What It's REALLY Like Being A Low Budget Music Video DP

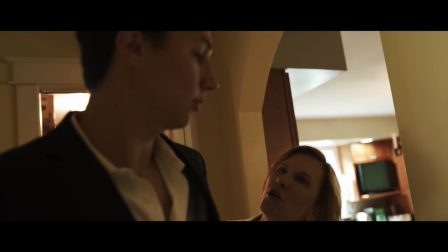[3:07]
So we just went handheld and we also were kind of in a crunch for time so we ended up running through this scene a couple of times just to grab a
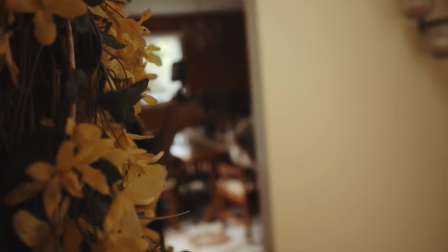[3:13]
couple different angles and uh we just used the interior lighting that was there we didn't add any external lights we just wanted
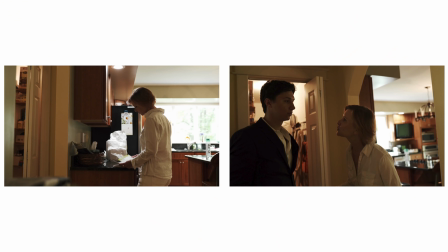[3:19]
it to be raw and have that feeling plus the a7 III is just amazing and low light also so yeah that's the interior breakdown from
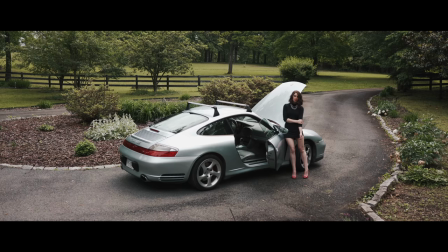[3:25]
there we come to the exterior shots uh with King Jim and I coming out of the house to hand the bags off to his girl get into the
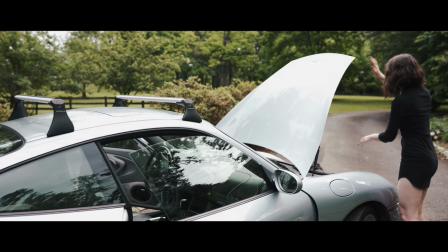[3:32]
porch and leave and we pretty much shot this on this exact same setup now the difference between these shots and the interior shots is that these
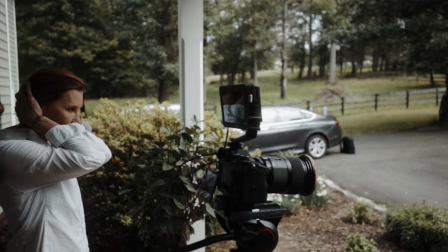[3:38]
were shot on the tripod uh director's choice like i don't really have any like logical reason into why we shot it on a tripod just director's choice
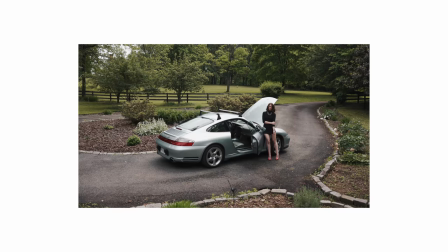[3:45]
and yeah it was pretty simple we used the same setup the sigma 35 on a7 III
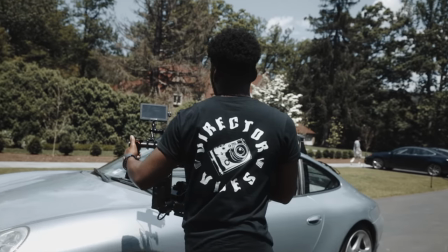[3:49]
and yeah that was pretty much it so this next notable scene that we're going to be taking a look at is king gemini and this girl pulling up to the church to hand the bags off to
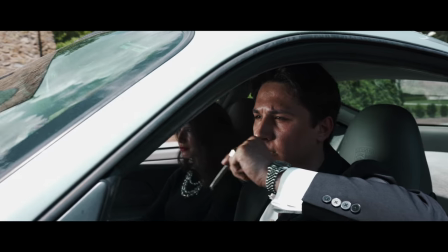[3:56]
the pastor now this setup and what we used to film this was pretty much the exact same setup sigma 35 millimeter
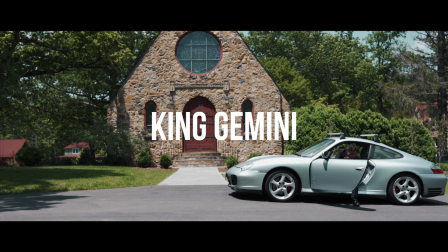[4:03]
with the sony a7iii but we decided to add in a ronin for these shots just to give it a smooth vibe and the fact that he was going to be walking we
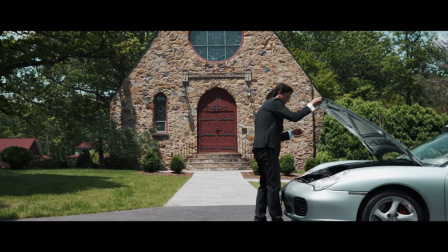[4:10]
didn't want to have it be like a like a like an intense scene so we used the ronin it was pretty simple we used a reflector to kind of get the light
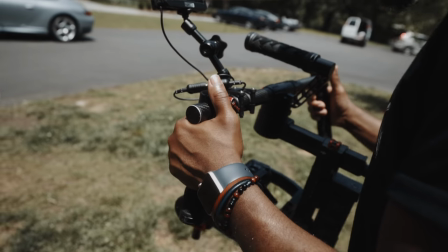[4:16]
on him through the actual car window and then we just used all natural lighting for the shots of him exiting the car and going up into the church the next notable scene that we're going to be taking a look at is king gemini entering the church now
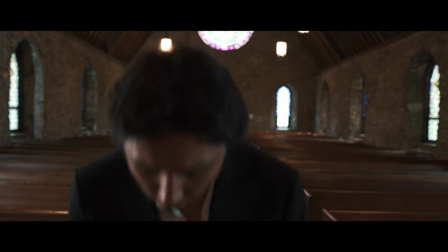[4:29]
this scene was kind of difficult for me to figure out i have went to scout this location a couple days before and the first thing that i
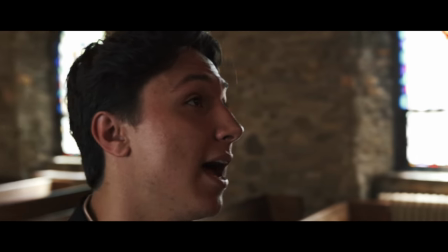[4:36]
noticed when i was looking at this location was that it was huge and it was dark those are two bad things we don't
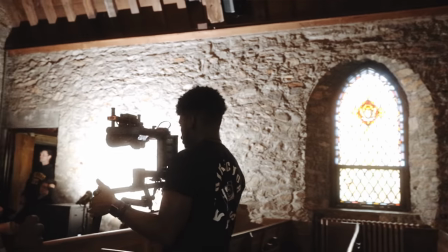[4:41]
have a lot of light you don't have a lot of money so my biggest problem with the scene was figuring out how i was going to light this entire scene
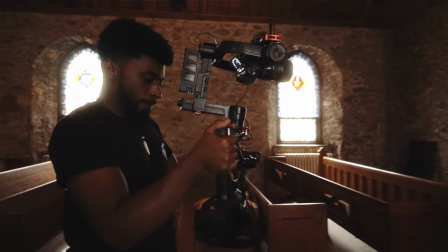[4:46]
with minimal lights and honestly i only use one light to light this entire scene this is a technique that i figured out for my homie cooper films just
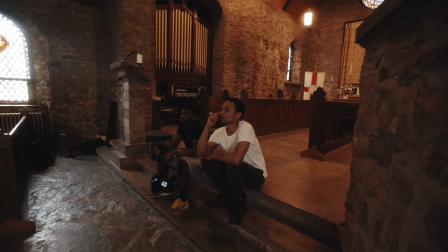[4:53]
from learning and looking at what he does and how he like lights scenes with not a lot of money and not a lot of equipment.
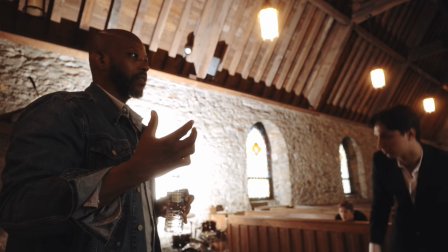[5:00]
So this is a really dope technique. Make sure you guys pay attention and actually use this. So the one light that I used to light this entire scene was the Aputure 120D Mark II.
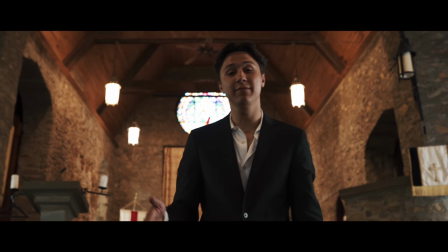[5:08]
I think my biggest problem with trying to light this scene was the difference between color temperatures.
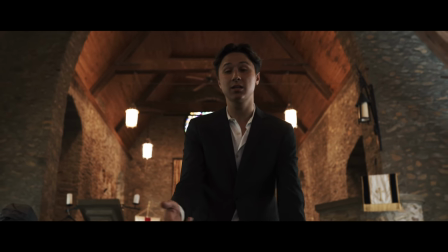[5:12]
Like the majority of the lights that were in this scene were tungsten and the Aputure 120D is a daylight temperature light.
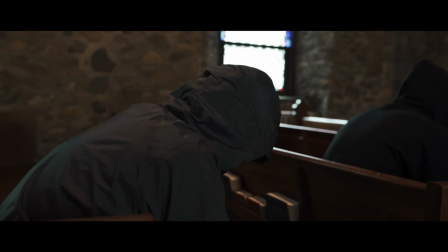[5:17]
So that was just me going into my Calvin adjustments and getting as close as possible and trying to figure it out in post on how I would adjust the colors to keep the warm vibe to the actual video but not make the light look super blue so it was just a balancing act.
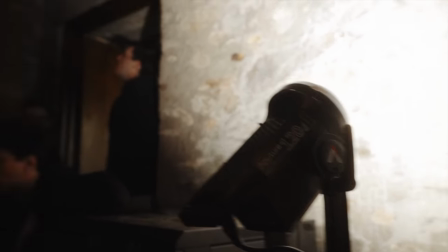[5:31]
The technique that I used to light this entire room with one light is just literally took every single modifier
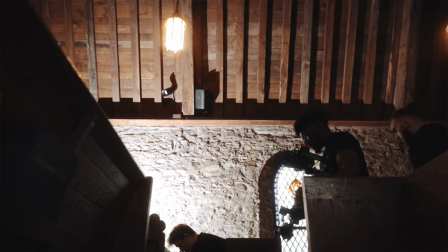[5:36]
off of the light dome and just shined it up against the wall and let that light that's bouncing back light the entire space.
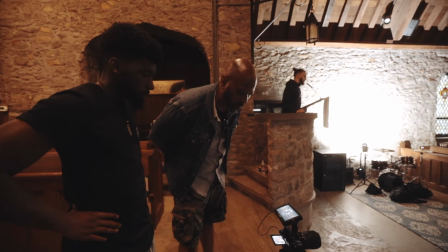[5:42]
That was all we did. It's a really simple but effective technique to light up a big space.
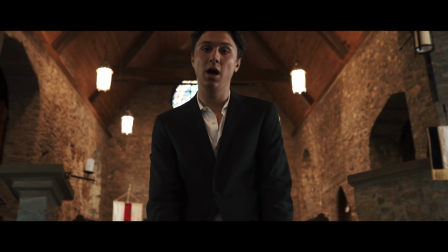[5:46]
The lighting that came off the wall was soft it was even it wasn't narrow and that was how we lit this entire scene.
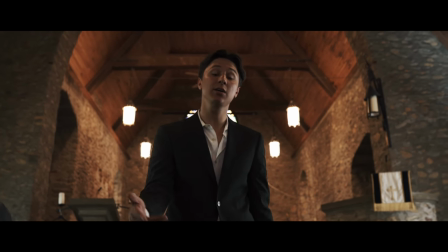[5:52]
The equipment that I used to filmed the majority of these shots was the Sigma 35, the A7-3 and the Ronin. We pretty much used the exact same setup for this entire video. I think we switched lenses once, but yeah, we pretty much used the exact same setup for this entire video. The next notable scene that you guys will see in this video is the scene of King Jim and I talking to the pastor.
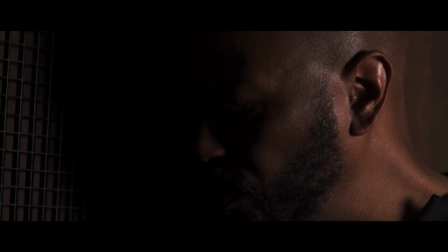[6:10]
Now, they have like a deep, dark conversation in a confessional type setting where they're speaking to each other through this mesh material.
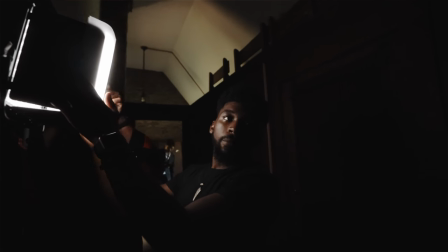[6:17]
You know how it is in churches, so we tried to set that up. And the only thing that we used for lighting for this particular setup was aperture ls1 led panel we kind of set it
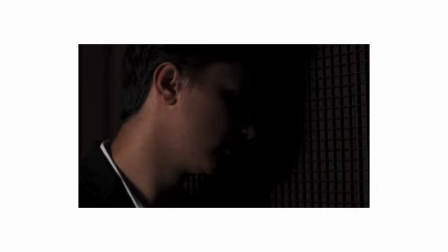[6:26]
to low we wanted it to have that really dark vibe so we really didn't want to have it super bright and i think it worked out for the majority of those
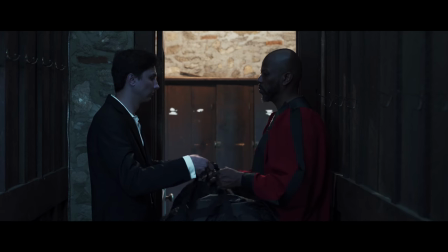[6:32]
shots the next shot that you guys are going to see in this video frame wise is king jim and i passing the bags off to the pastor in the video
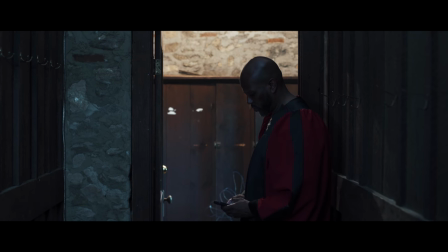[6:38]
and this was an interesting scene because the light play and the way that the lights were set up in this scene actually just
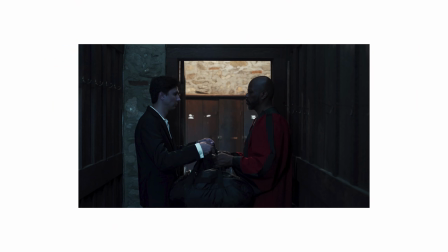[6:45]
they just worked out in my favor so the lights that were set up in the foreground were more of like a daylight tone light and then the light in the back was a tungsten.
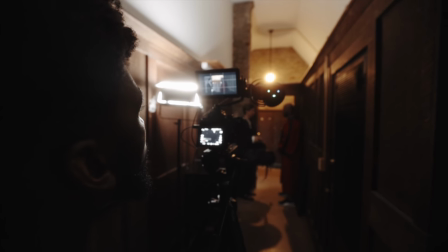[6:54]
So when you have those mixtures between two different light temperatures it's very easy for you to create some color contrast between the scene. What I did was I adjusted the white balance in the shot to a tungsten and that in turn made the foreground lighting look very cool.
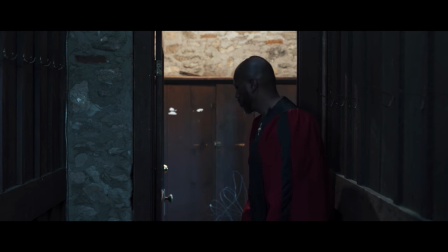[7:07]
It just had a very dark cinematic vibe to it and it just worked out really well for us in that shot.
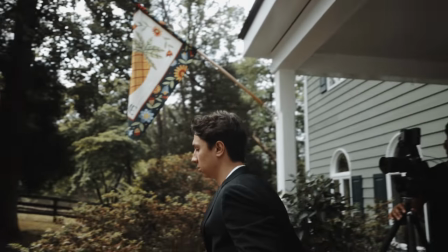[7:12]
So that's pretty much the cinema breakdown with this video.